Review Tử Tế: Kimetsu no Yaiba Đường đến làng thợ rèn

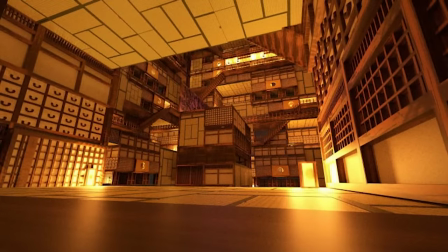(4:15)
Tất cả đều trơn tru, không có một chút sượng. Cách xây dựng một không gian rộng lớn và thu nhỏ nhân vật lại thực sự khiến người xem rơi vào không gian vô tận này.
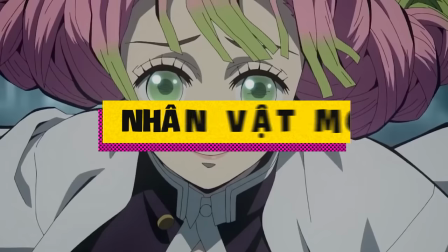(4:22)
Sự xuất hiện của luyến trụ và hà trụ chỉ mang tính chất giới thiệu nhân vật, tuy nhiên qua đó ta cũng thấy được phần nào tính cách của hai trụ cột này.
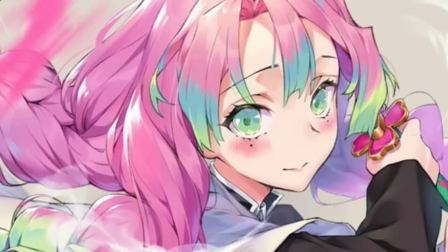(4:28)
Kanjori Mitsuri được khắc họa là một nhân vật vui tính, dễ gần, ham ăn nhưng vẫn xinh, tâm hồn thì rộng mở.
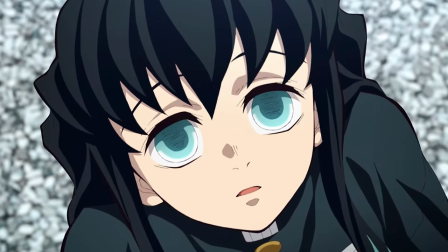(4:33)
Còn Tokitou Muchiro dù xuất hiện không quá lâu nhưng cũng toát lên sự lạnh lùng cool ngầu.
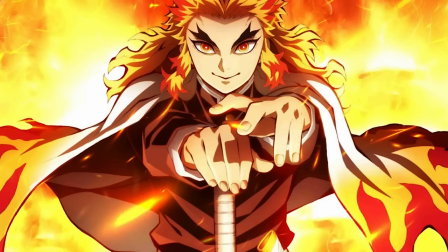(4:38)
Đây sẽ là hai nhân vật điểm nhấn có vai trò như Rengoku ở Chuyến tàu vô tận hay Tengen ở Phố đèn đỏ.
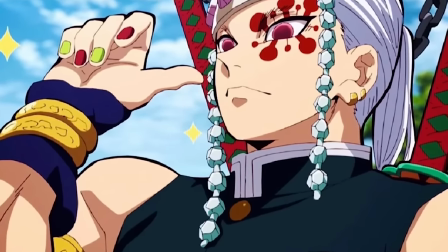(4:43)
Họ sẽ sát cánh cùng Tanjiro để hạ gục hai con quỷ thượng huyền tại làng thợ rèn. Một điểm cộng nữa là phim vẫn duy trì được sự hài hước vốn có của nhiều nhân vật.
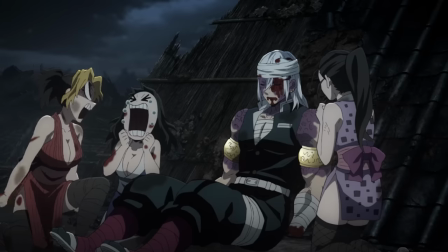(4:50)
Công thức ngắt nghỉ của anime hầu như là thế mà. Đánh nhau có vẻ căng đấy. Thôi thì mình thêm tí tấu hài vào cho bớt căng thẳng vậy. Thế là những tình tiết gây cười xuất hiện đan xen với những phân cảnh đánh đấm.
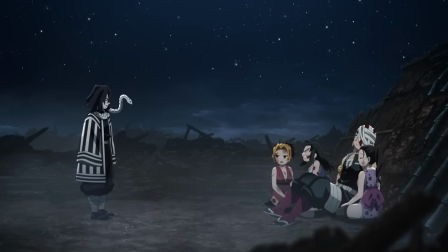(4:58)
Công thức đơn giản như thế thôi nhưng lại vô cùng hiệu quả, khiến người xem bắt kịp được mạch phim. Bổ trợ cho nó còn là phần nhìn với những nét vẽ chibi đáng yêu được sử dụng triệt để.
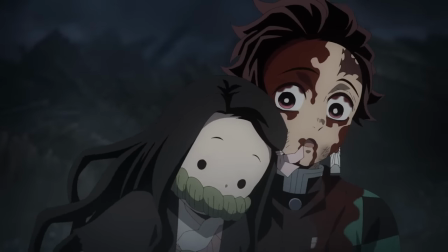(5:06)
Mà đã nói đến chibi thì phải nhắc đến Nezuko. Và tôi chỉ có thể nói là người đen.
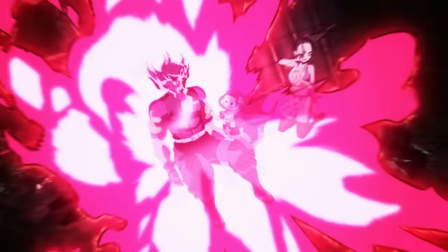(5:10)
Mỗi lần cô bé xuất hiện là cả rạp đều sôi sục lên vì sự đáng yêu. Đó là những điểm phim làm tốt, xứng đáng một tràng vỗ tay.
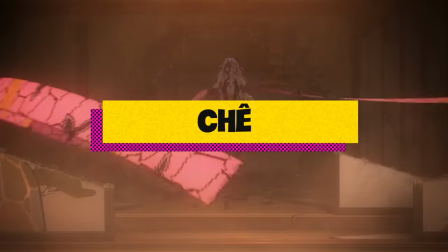(5:16)
Còn bây giờ là chê. Đầu tiên là về nội dung phim. Đây chính xác là một bộ phim không đầu không đuôi đúng nghĩa.
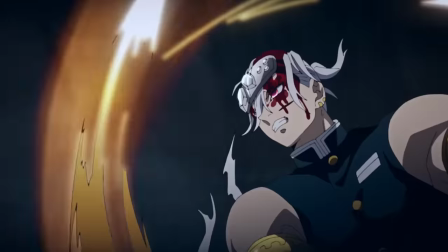(5:21)
Nhiều fan đánh giá phim này là phim rác, một hình thức hút máu fan, phim coi thường người xem. Tuy nhiên tôi cũng đính chính cho Thanh Gươm Diệt Quỷ một chút.
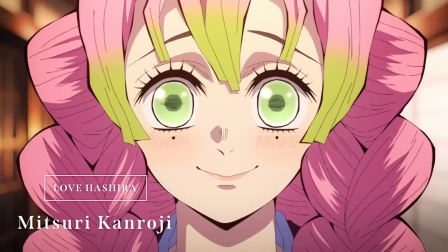(5:28)
Đó là trên trailer phim và các nền tảng quảng bá phim đều có chú thích rất rõ về màn mix giữa hai tập phim của season 3 và tập 1 dài gần 1 tiếng của Ác Làng Thợ Rèn.
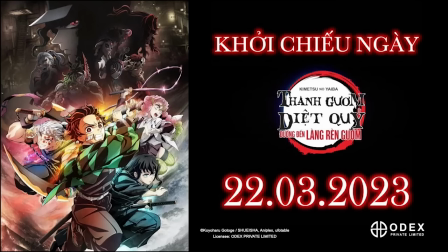(5:36)
Đặc biệt tên phim lại tên là Đường Đến Làng Thợ Rèn.
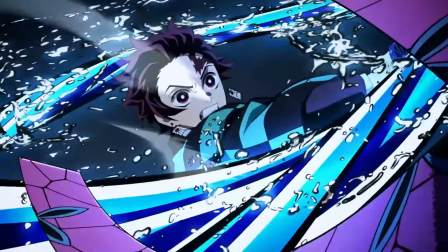(5:38)
Nếu đã là fan của bộ truyện, chúng ta có thể thấy phần phim Làng Thợ Rèn có số cháp ngang với phần Kỹ Viện Trấn, vậy nên rất khó để một movie có thể truyền đạt được hết nội dung của nguyên tác.
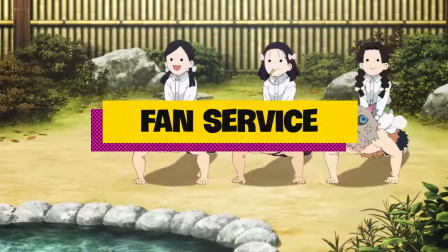(5:47)
Mà bên cạnh đấy lại còn phải chiều lòng các fan. Tính chất fan service quá cao cũng ảnh hưởng đến phần xây dựng cốt truyện.
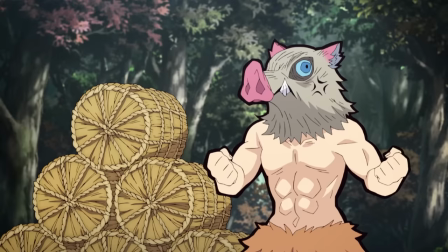(5:52)
Nếu đặt tâm điểm của phim vào màn combat giữa đội diệt quỷ và anh em Thượng Huyền thì chúng ta đã tận hưởng nó từ một năm trước rồi.
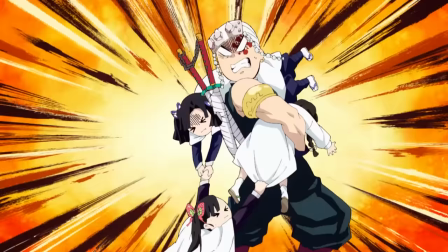(5:58)
Còn đặt quan tâm về gần một tiếng theo chân Tanjiro hồi phục và mò đến Làng Thợ Rèn thì nó chưa đủ đâu.
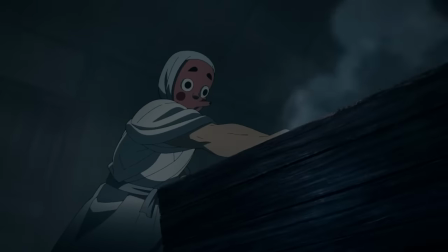(6:03)
Được giới thiệu là Đường Đến Làng Thợ Rèn, nhưng yếu tố thợ rèn vẫn chưa đủ khiến người xem cảm nhận được vai trò của nơi đây.
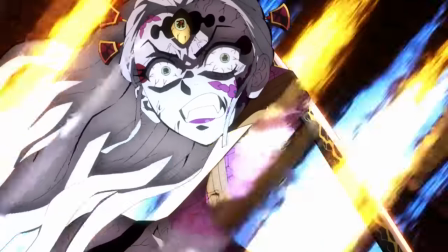(6:08)
Ta chỉ được thấy rõ nhất là Tanjiro cần kiếm, cậu đến đây, cậu chơi rồi cậu bắt đầu đi tìm kho báu của làng.
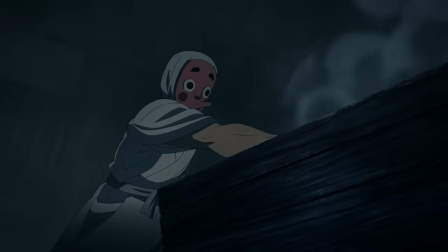(6:13)
Đặc biệt là anh chàng thợ rèn kiếm cho chú bé bán than lại chim cút đâu mất, khiến yếu tố giới thiệu lại mất đi giá trị của nó.
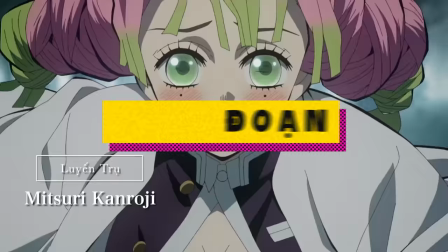(6:19)
Để rồi chính yếu tố fan service quá nặng đã dẫn đến một vấn đề nữa cho phim, đấy là đoạn kết. Một cái kết bị lưng chừng, chưa giải quyết được vấn đề gì.
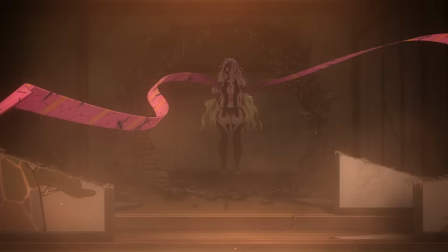(6:25)
Có lẽ vì đây là một bộ phim kết nối giữa ác phố đèn đỏ và ác làng thợ rèn, nên mang tính dẫn dắt hơn là thúc đẩy cốt truyện.
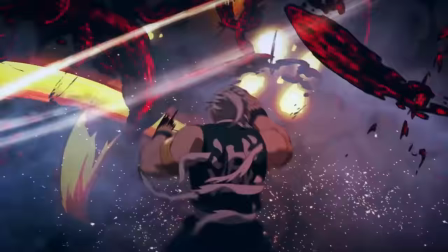(6:32)
Tuy nhiên phần mở bài này vẫn chưa thực sự làm tốt được vai trò của mình. Dù kéo dài gần một tiếng nhưng tôi cảm thấy nó vẫn quá ngắn, chưa cung cấp đầy đủ thông tin về những gì sắp diễn ra.
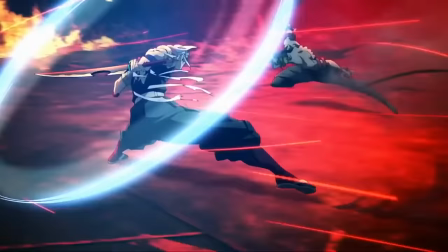(6:39)
Đặc biệt là các nhân tố sẽ tham gia vào trận chiến sắp tới và lý do họ choảng nhau vẫn chưa được làm rõ ràng.
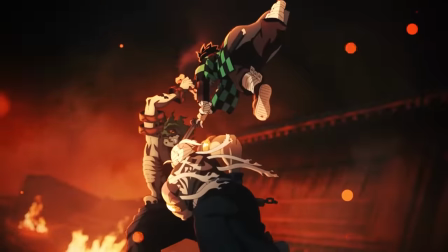(6:44)
Nhưng mà những điểm trên vẫn không đáng trách bằng việc studio đã không thèm xóa phần opening và ending của hai tập trong season 2.
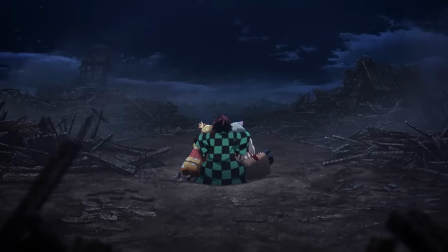(6:50)
Tôi không biết các bạn thấy nào chứ tôi thấy này thì hơi cầu thả. Có lẽ đây cũng là một trong những lý do mà nhiều người ra khỏi rạp cảm thấy hơi có gì ấy bức xúc.
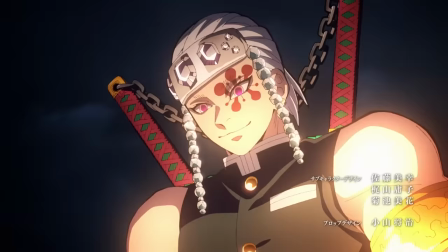(6:57)
Liệu đây là một sự vô ý hay là cố tình để cho phim có đủ thời lượng 1 tiếng 50 phút khi đoạn đầu giới thiệu
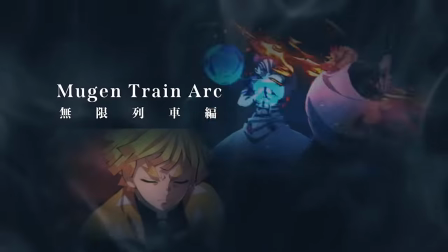(7:02)
sơ lược về hành trình của Tan từ thời gia đình bị tàn sát cho đến khi chiến đấu cùng âm trụ tại Kỹ Viện Trấn đã làm
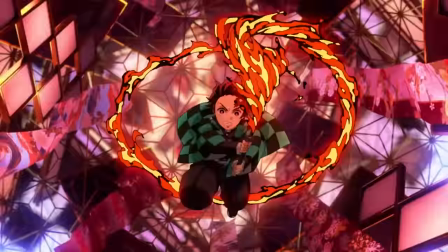(7:07)
tôi rất là chờ đợi. Thì đùng một cái opening xuất hiện làm mạch cảm xúc đi xuống không phanh. Và thế là mọi thứ trở lại vạch xuất phát.
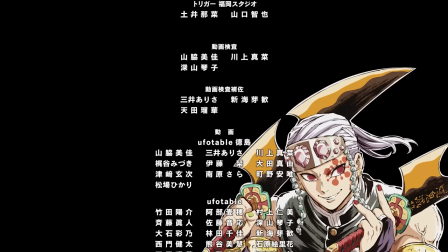(7:14)
Tiếp theo phần credit ở cuối tập 11, khi nó xuất hiện liệt kê toàn bộ thành phần đóng góp vào phim,
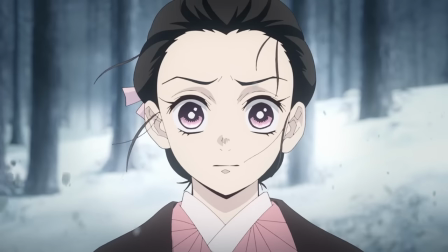(7:18)
từ đạo diễn rồi biên kịch bla bla bla, khiến cho không ít khán giả đã tự động nhấc mông bỏ về vì tưởng là phim hết rồi.
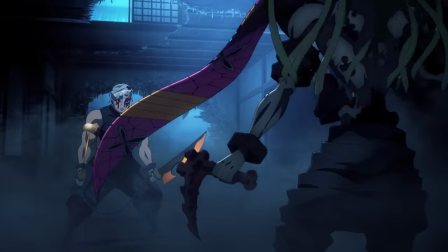(7:23)
Vậy phim có thể làm tốt hơn không? Câu trả lời là hoàn toàn có thể. Việc đầu tiên cũng là cơ bản nhất, đến tôi cũng làm được, đó là xóa đi cái phần opening và ending ở hai tập phim.
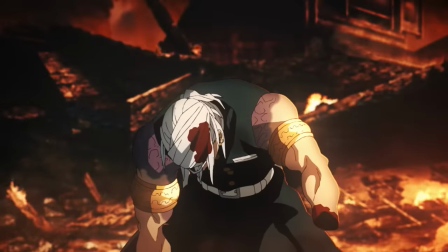(7:32)
Riêng việc đấy thôi đã khiến cho Ufotable có thể cải tạo được nội dung phim bằng cách thêm một chút yếu tố chiến đấu cho các phân cảnh ở season phố đèn đỏ,
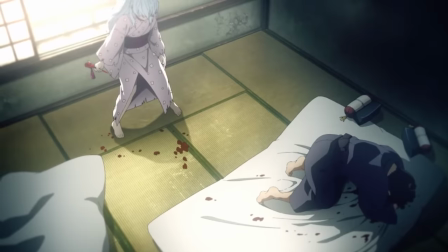(7:38)
hoặc là gấp đôi nước mắt người xem ở đoạn hồi tưởng của anh em Thượng Huyền. Điều này sẽ tạo thêm điểm nhấn cho phim, giúp cho người xem cảm thấy số tiền mình bỏ ra để xem lại hai tập phim có giá trị hơn.
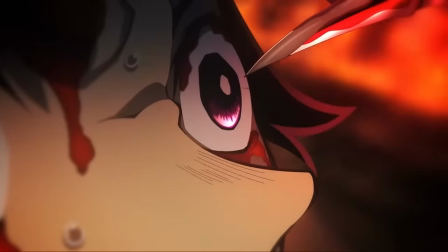(7:47)
Mặc dù nghe thì có hơi tốn tiền đối với một studio lớn như Ufotable,
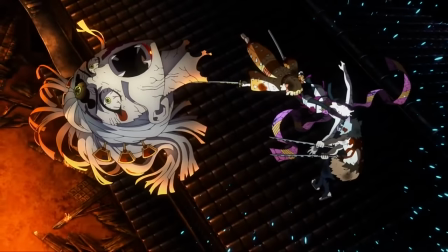(7:51)
nhưng ít nhiều nó sẽ xoa dịu bớt sự bực tức trong lòng những fan hâm mộ chân chính của bộ anime cũng như là bộ truyện như tôi.
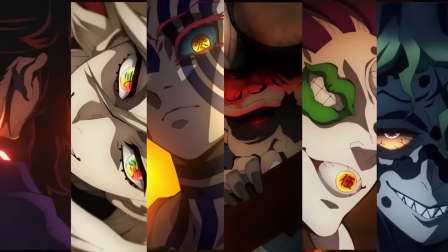(7:57)
Ở phần kết phim, nếu có hình ảnh của hai Thượng Huyền lấp ló đâu đó quanh làng thợ rèn tri ân bằng một cái after credit chẳng hạn,
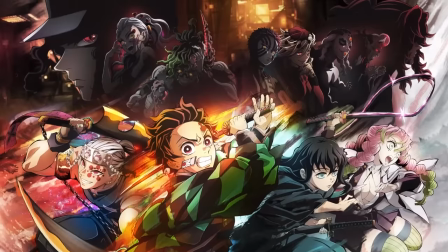(8:03)
thì tôi nghĩ là nó sẽ tăng tính hấp dẫn hơn so với sự cụt lủn như đã có.
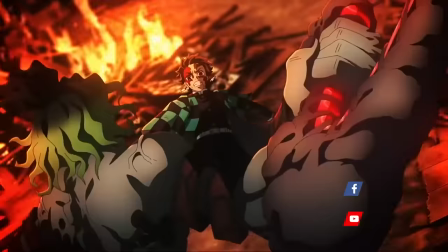(8:06)
Có thể sự thành công của Chiến Tàu Vô Tận đã thúc đẩy Ufotable duy trì lối làm phim sử dụng cốt truyện chính và tập trung chủ yếu vào animation.